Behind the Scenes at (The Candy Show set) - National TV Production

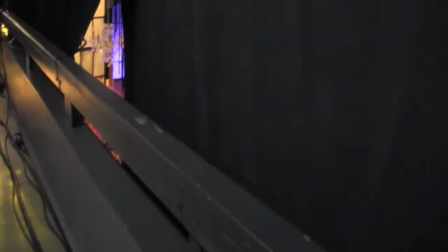922s
this here you're getting a look at the bed from up on the mezzanine when you open the blocks and look down you have a wonderful
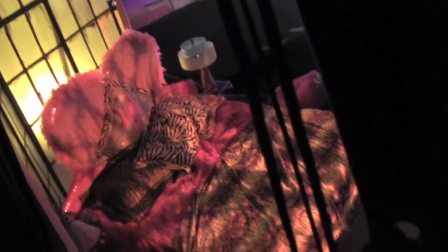930s
view right on top of the bed area and I interview all my musical guests there in my bedroom so kind of neat to see it from that angle
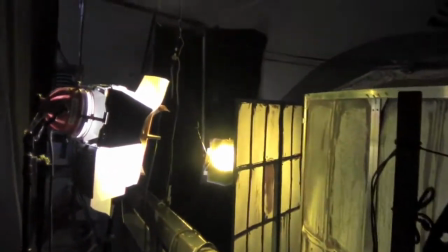938s
and this of course is some of the light set up behind the stage to create that wonderful wash of color effect you see from
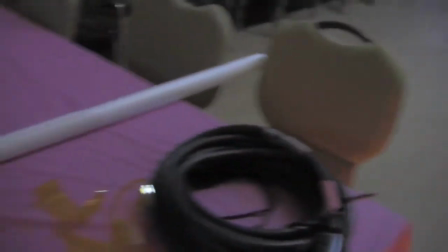946s
the front so on the side here we've got sort of yellowish lights coming in through those side windows this is the area where the crew eats
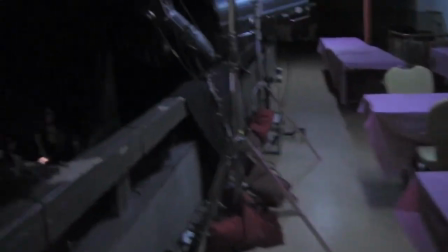956s
Supper is served at about 5 o'clock. We work all day. We eat at 5, and then we let the people in at 6, and we run the show at 7.
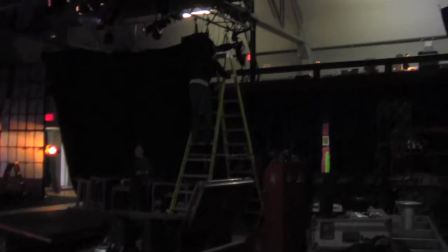964s
And here you're starting to really see it's starting to take place.
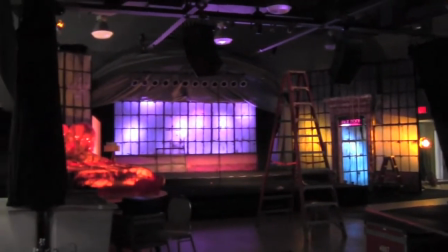968s
We wrap the building in black fabric so that the stage really pops and you don't get any
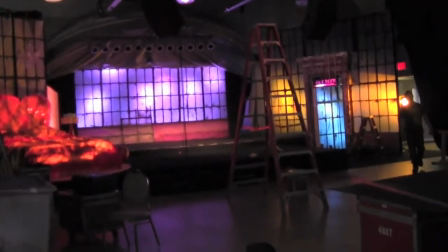973s
kind of bad views if the cameras brush the crowd.
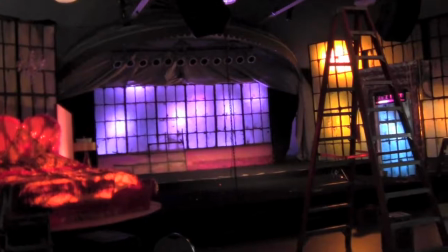980s
We don't want them to see girders or any evidence of the building that was before we moved in.
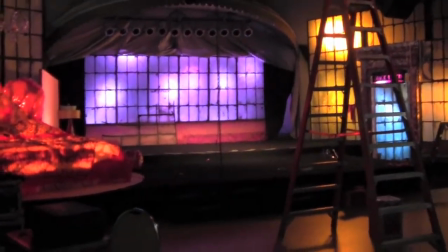984s
So you're really starting to get the feel here, what it will look like.
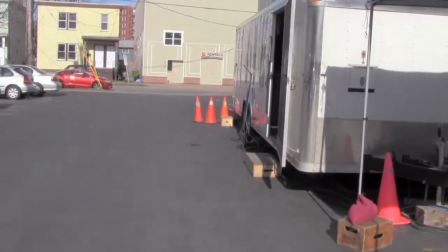988s
Outside here, this big truck from 45 North, this is Chuck Calder, who,
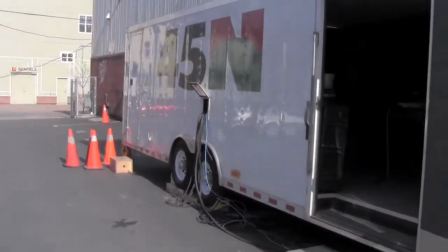994s
you know, if we were in a real studio, you'd have that room where the director calls, where he's got all his screens.
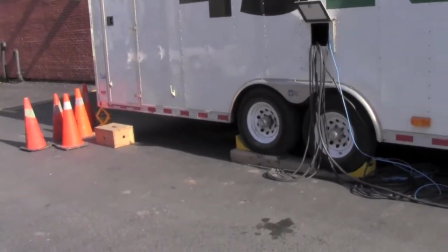1000s
Well, because we're creating a studio, this is sort of a mobile director's unit.
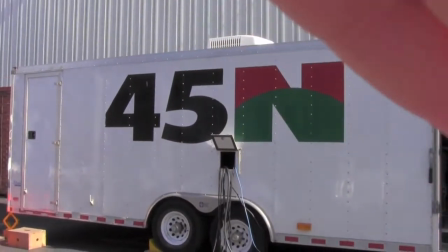1008s
And so, oh, there's Denise's hand in the shot.
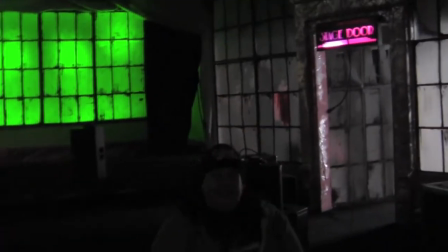1012s
My director sits in there, Chuck sits in there, and they call the show from in that truck as well as Neil, my sound guy.
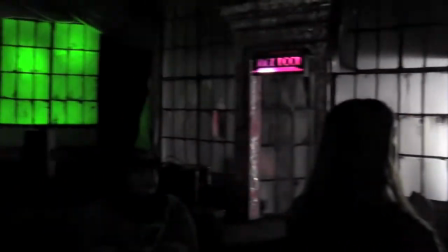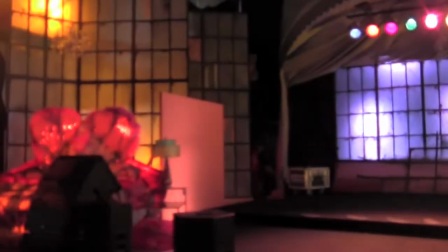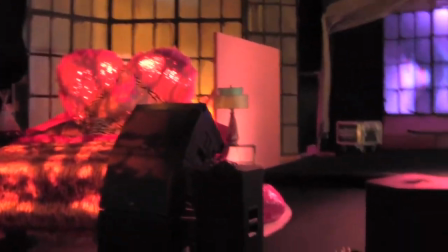1028s
Candy, Jake was asking.
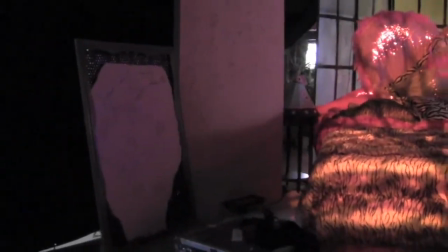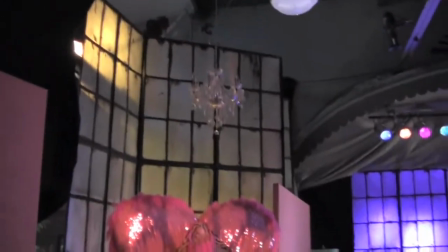1036s
Perfect.
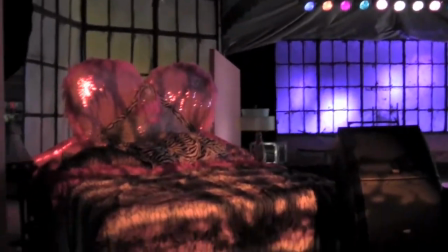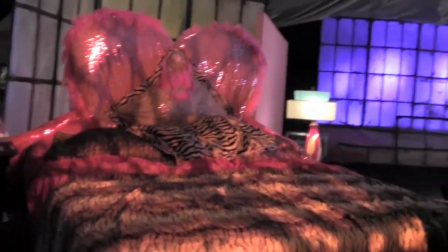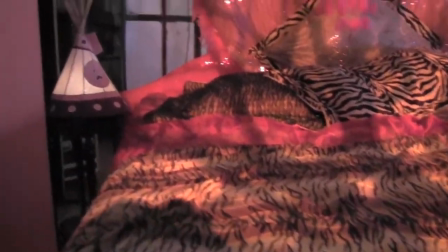1047s
Look at your lamps, hon. Oh, nice. Good tomorrow.
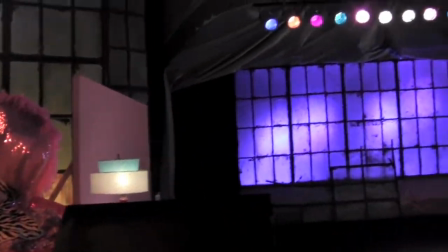1052s
There are two different levels to my stage, and I was really worried about tripping or falling,
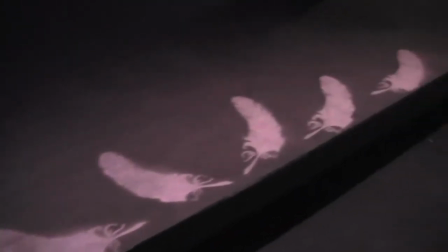1057s
so my set guy came up with this wonderful idea of spray-painting feathers
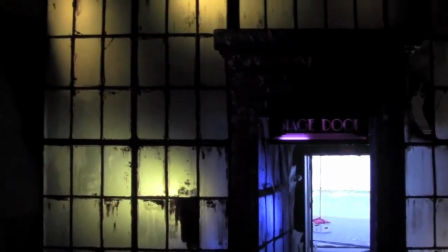1061s
along the edge where the stage drops down so that I can clearly see
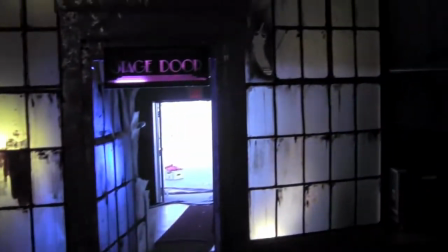1068s
where the two height differences are, which ends up being super pretty,
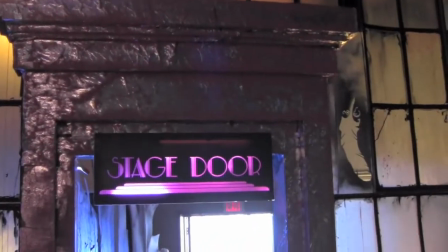1072s
but also serves a purpose of me not falling on my face or breaking my artificial hip, which is wonderful.
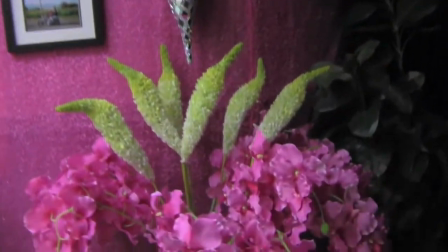1084s
And here Candyland has finally finished my dressing room. You'll see that I have a lot of wonderful pictures of my family because they
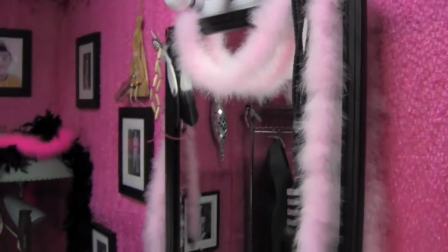1092s
inspire and support me through all I do and a lot of pink fuzzy stuff,
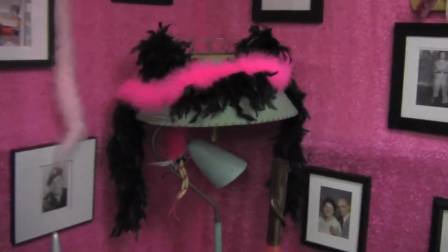1097s
big bong there you see. In the corner, some lava lamps. This is a picture of my mom back in the day.
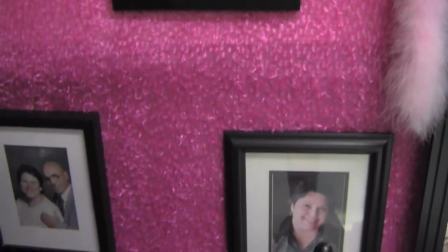1106s
it's a lovely piece of artwork that John Jerome Paul gave me there's my sweet Denise my
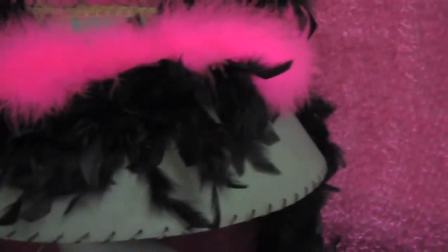1111s
sister and her husband just all kinds of little pieces
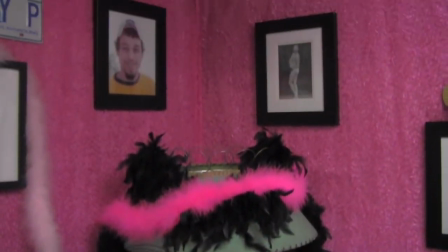1116s
that inspire me and make me feel comfortable and at
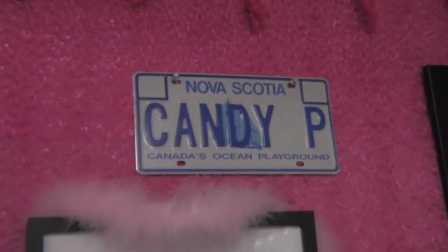1121s
home there in my Candyland space there's one of the old plates from my car
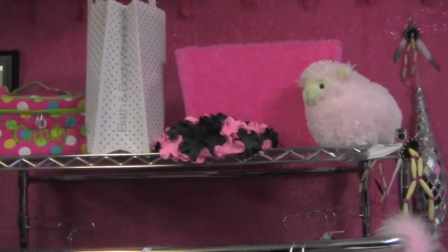1126s
Candy P these lovely ornaments that were made by made by Stephen Osler my set designer
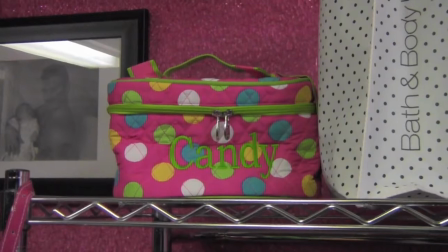1134s
that picture you see up on the wall there that's that little baby is me in my brother billy's arms
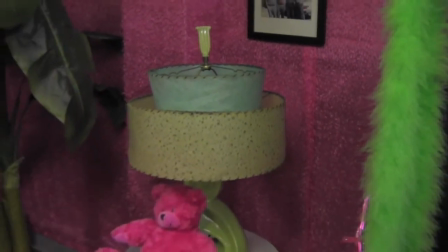1140s
billy's passed on now cancer took him about 13 years ago but i keep that picture in there to remind me of that connection and of course lots
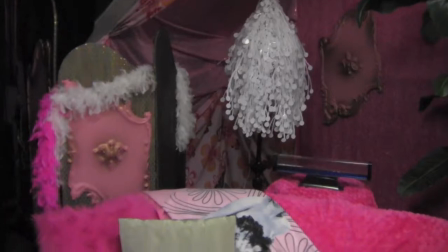1148s
of pink pink pink pink pink pink everywhere that big shaggy white thing has a light inside of it so it lights up pink at night when
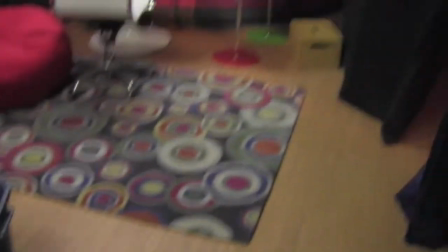1157s
we get things up and this is my couch where I take a few minutes to stretch out
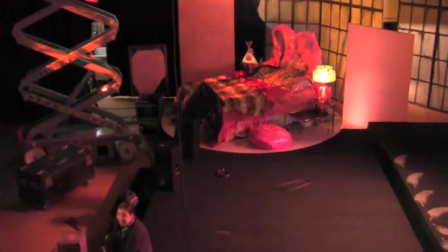1162s
just before showtime to sort of get my head in gear and get ready to put on a show.